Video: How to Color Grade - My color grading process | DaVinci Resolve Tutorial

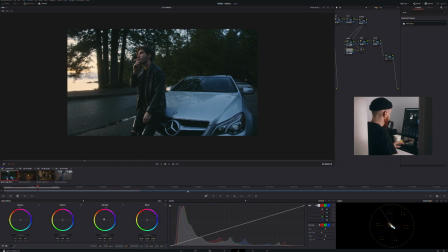[20:25]
I want it to, and there you go. There you go. Just a little bit, just a touch. You know, it's little change by little change. To me, this image is already pretty good, but I'm gonna go a step further.
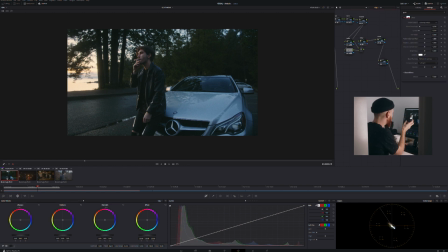[20:43]
We want him to be the center of attention. So I think by raising him a little, because the image is already quite dark, as you can see here, everything is like way dark, which is good because this is what we want, but we also want to
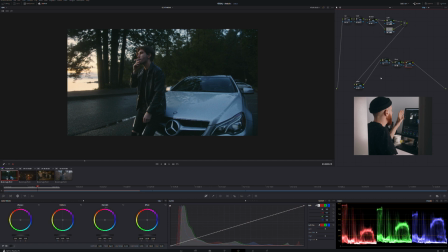[21:03]
have more attention on him. So what I'm gonna do here, I'm gonna move all that just to make it more clear. And this is the glow, grain, and between my glow and my grain usually,
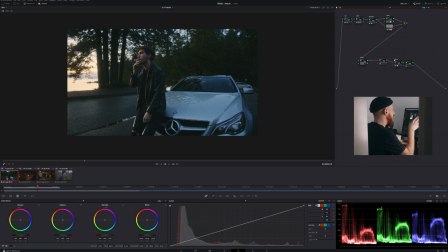[21:17]
because I want my grain to be unaffected by the vignette, the light comes from the left. So we're gonna do a gradient here like that. Increase the softness.
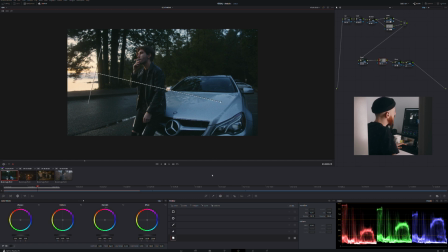[21:31]
I don't want it to be too straight in your face, but I still want it to be apparent. So let's raise this a little bit. As you can see here, it raised our shadows.
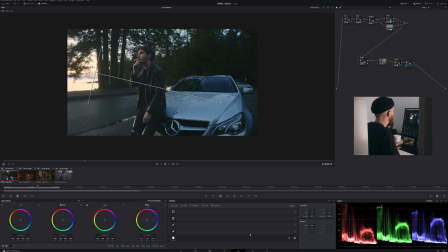[21:47]
Before, after, it raised our shadows a little bit too much to my taste. So I'm gonna bring the shadows back because we don't want the shadows to be raised. We want to you know, highlights. We want to have more punch, more highlights coming from there.
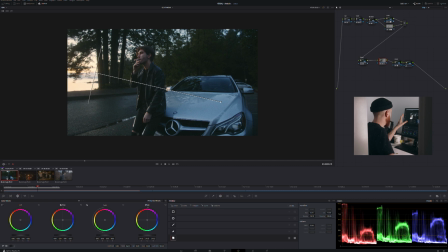[22:05]
Be careful not to burn your highlights still. You want it to be subtle. You want it to be beautiful. So ever so slightly, I think it did a pretty great job here.
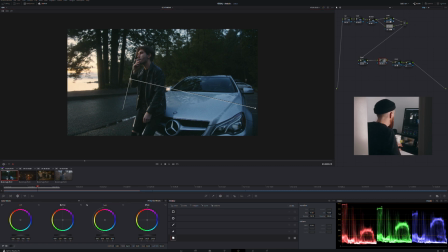[22:22]
Maybe like that. You see a little bit more. I'm tempted to, you know, go a little bit more. Just a little bit touch. Now I'm pleased with what I see,
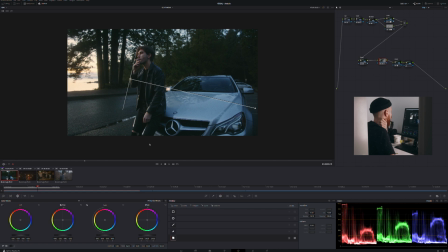[22:36]
because the right side is very dark and the left side is where I want it to be. So we have this image here, which is already looking great.
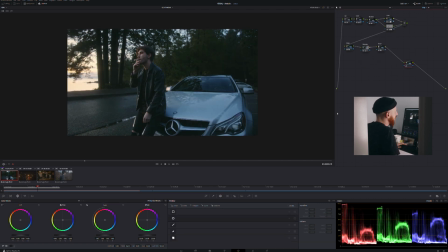[22:50]
It's looking like a freaking film or something. And now this is my finishing node. Usually I keep that for the last part. This is where I'm gonna dial in my final contrast.
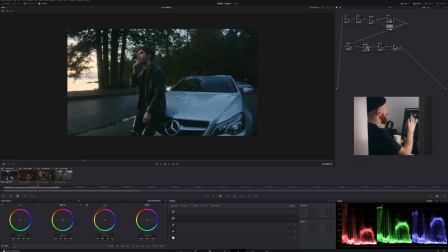[23:06]
Just the slightest amount of pop. Probably gonna go here. Add some mid-tone details, just a little bit to make my noise pop a little bit.
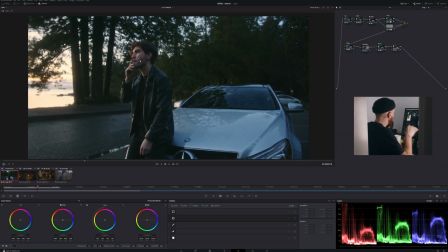[23:23]
It's not a lot, it's just subtle. You're gonna have a little bit more punch here.
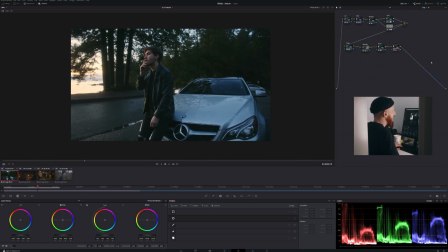[23:29]
A little bit more punch here, everywhere, and still retain that kind of faded 16 mil look. I'm gonna try and raise my lower end just ever so slightly. Raise it,
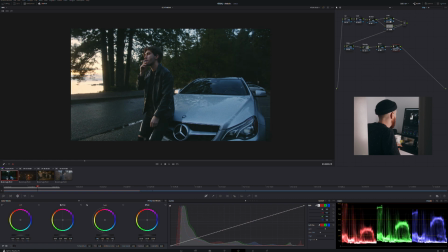[23:47]
lower this here a little bit, ever so slightly. Everything has to be subtle. And then I'm gonna go here. I kind of want that blue to pop a little bit, so go there,
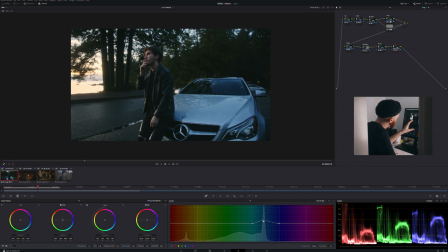[24:06]
select, and just pop. Just, you know, play with it and be like, there's just right there is something I'm into that. I am into that. Then I'm gonna go here and do the same thing.
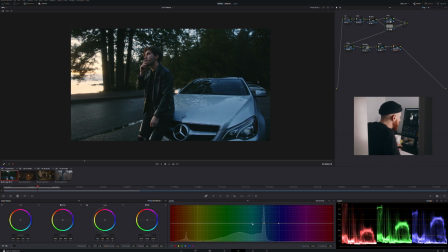[24:24]
I might want my blues to be a little bit more turquoise than perfectly blue. Slightly.